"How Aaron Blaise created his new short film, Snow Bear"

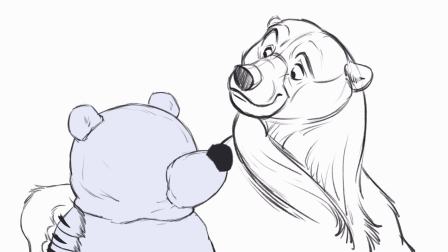Here you can see him put his arm around him. And now, when I look at this, I go, okay, I like this timing.
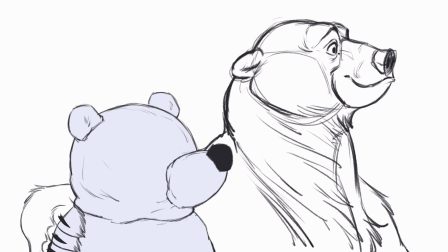I like the way he's looking. Let's go ahead and tie him down and add the finished drawings.
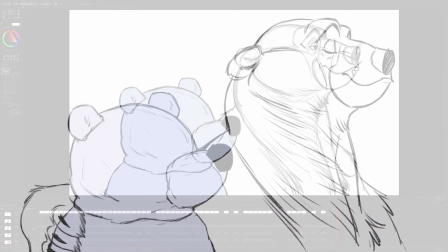So that's the next stage. So let me turn off the rough drawings.
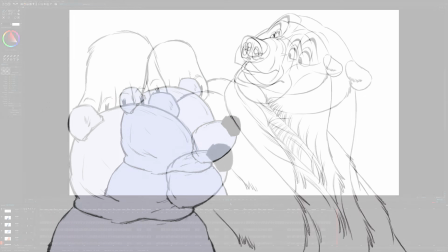And now let's play the tie down drawings by themselves.
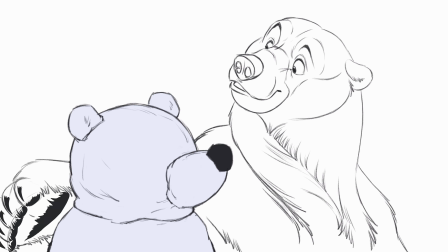And now you can see this is much closer to the animation that we want to have in the end of the film.
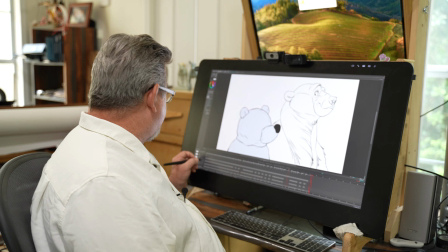But obviously, what are we missing? Well, let's turn on that background. We're missing our background.
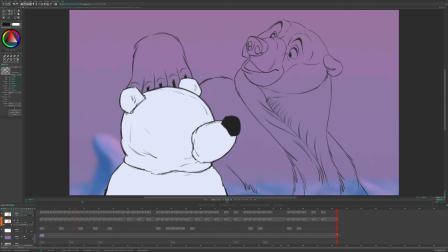It's got to go there. What's the biggest thing we're missing? We're missing color. We have to put our character in color. And so if I turn on the color model, That's what he ended up looking like, just like so.
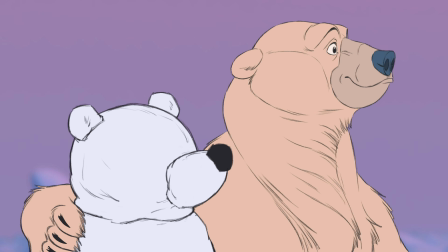So there's his color model, and you can see that he's almost kind of orange. Even though a polar bear is white, in that glowing sunset, I wanted him to have more of an orange tint to his fur.
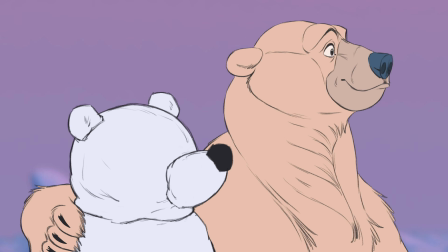And so that's what he ended up looking like. So now I've got the color model and I've got his look all set the way I like it. We're not all the way there yet though. Now we got to start thinking about what kind of effects do we want in here. Now, effects are a lot of times, the way we explain it, effects animation is everything that's not a character.
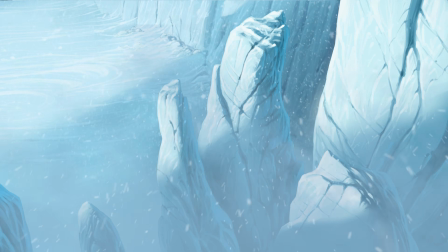There's shadows, blowing grass, blowing snow, all of these elements that need to be animated that aren't necessarily the character, but make just as much up part of the world as the characters do. And it really adds believability and authenticity to your animation. And so in this case, because I want it to be a sunset, I wanted to animate some shadows on here.
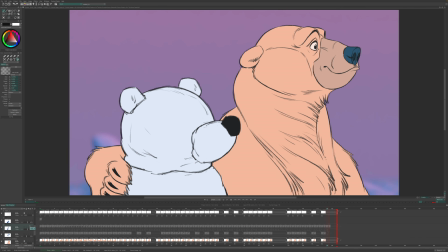And thinking about my light source being over to the right, shining its way across.
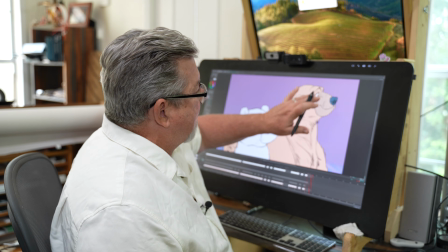If that's the case, then this side of his body is going to be in light.
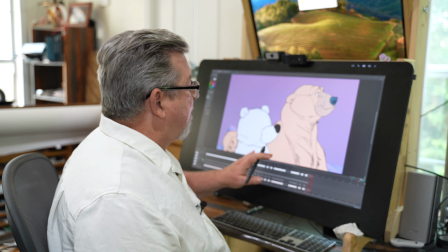This side of his body over here is going to go into shadow. And it's also going to fit that form.
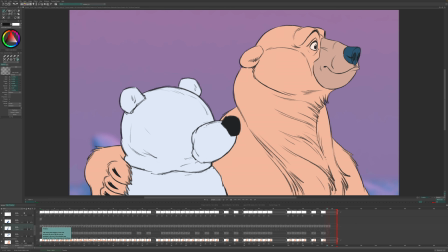And so what I did was I did a series of drawings with this violet, kind of dark, the opposite of the orange is kind of a blue-violet shape so that it would fit the form, just like so. And I animated that as the character moved.
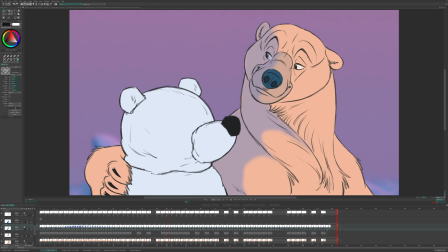And so as we scrub over this, you'll see a series of shadows
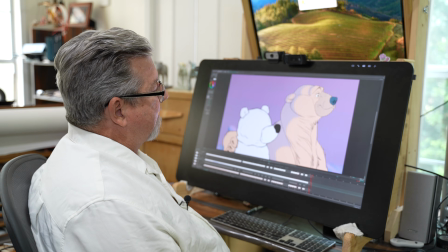over the character, just like that. And so that adds dimensionality. It gives him a little bit more three-dimensional form. He's all cleaned up.
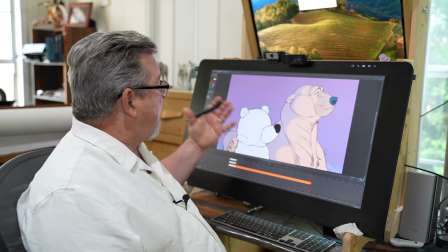The paw is all cleaned up, but I'm not happy yet with the look of the snow bear.
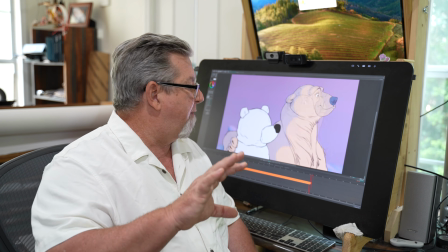And in this case, I decided I wanted the snow bear to be rendered like the background.
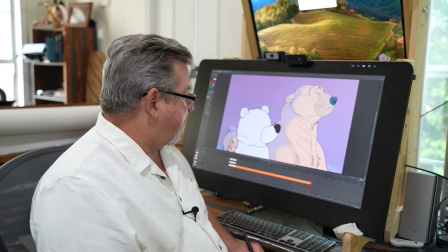I thought it would sit a little bit better. So I did just that.
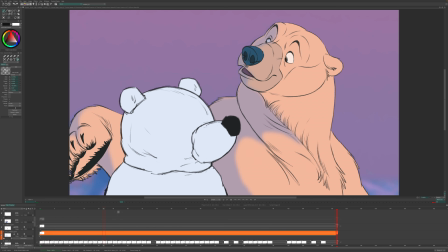I created a new layer over this rough layer of the snow bear and did this.
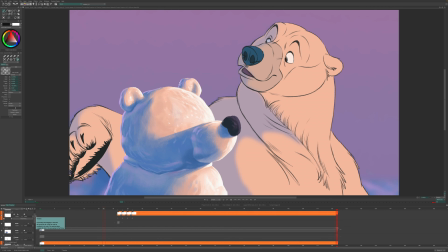We created a well-lit from the same direction, the same lighting that our polar bear has, so it sits in the same world.
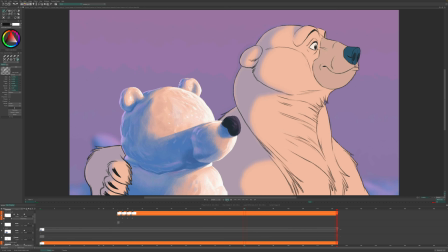And now he's sitting there with the snow bear the way that I want it, and we've got a finished shot. And I did this with every shot. Let's go ahead and see how this fits in the film.
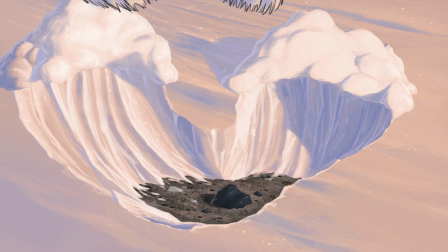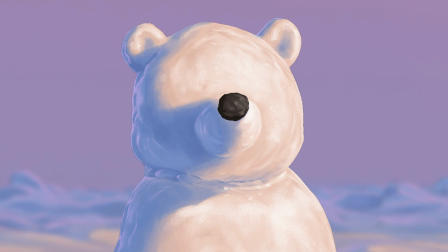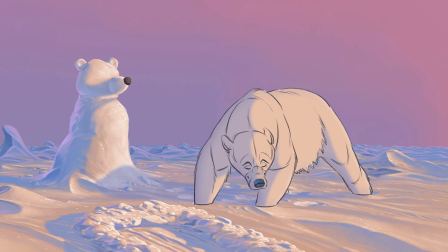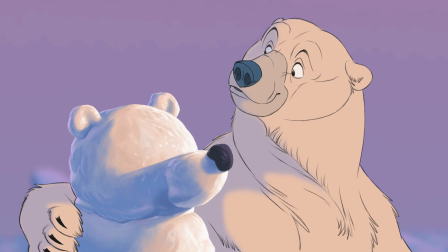So there you have it. There's a sequence of him actually making the snow bear, and that's just one little piece of the entire film.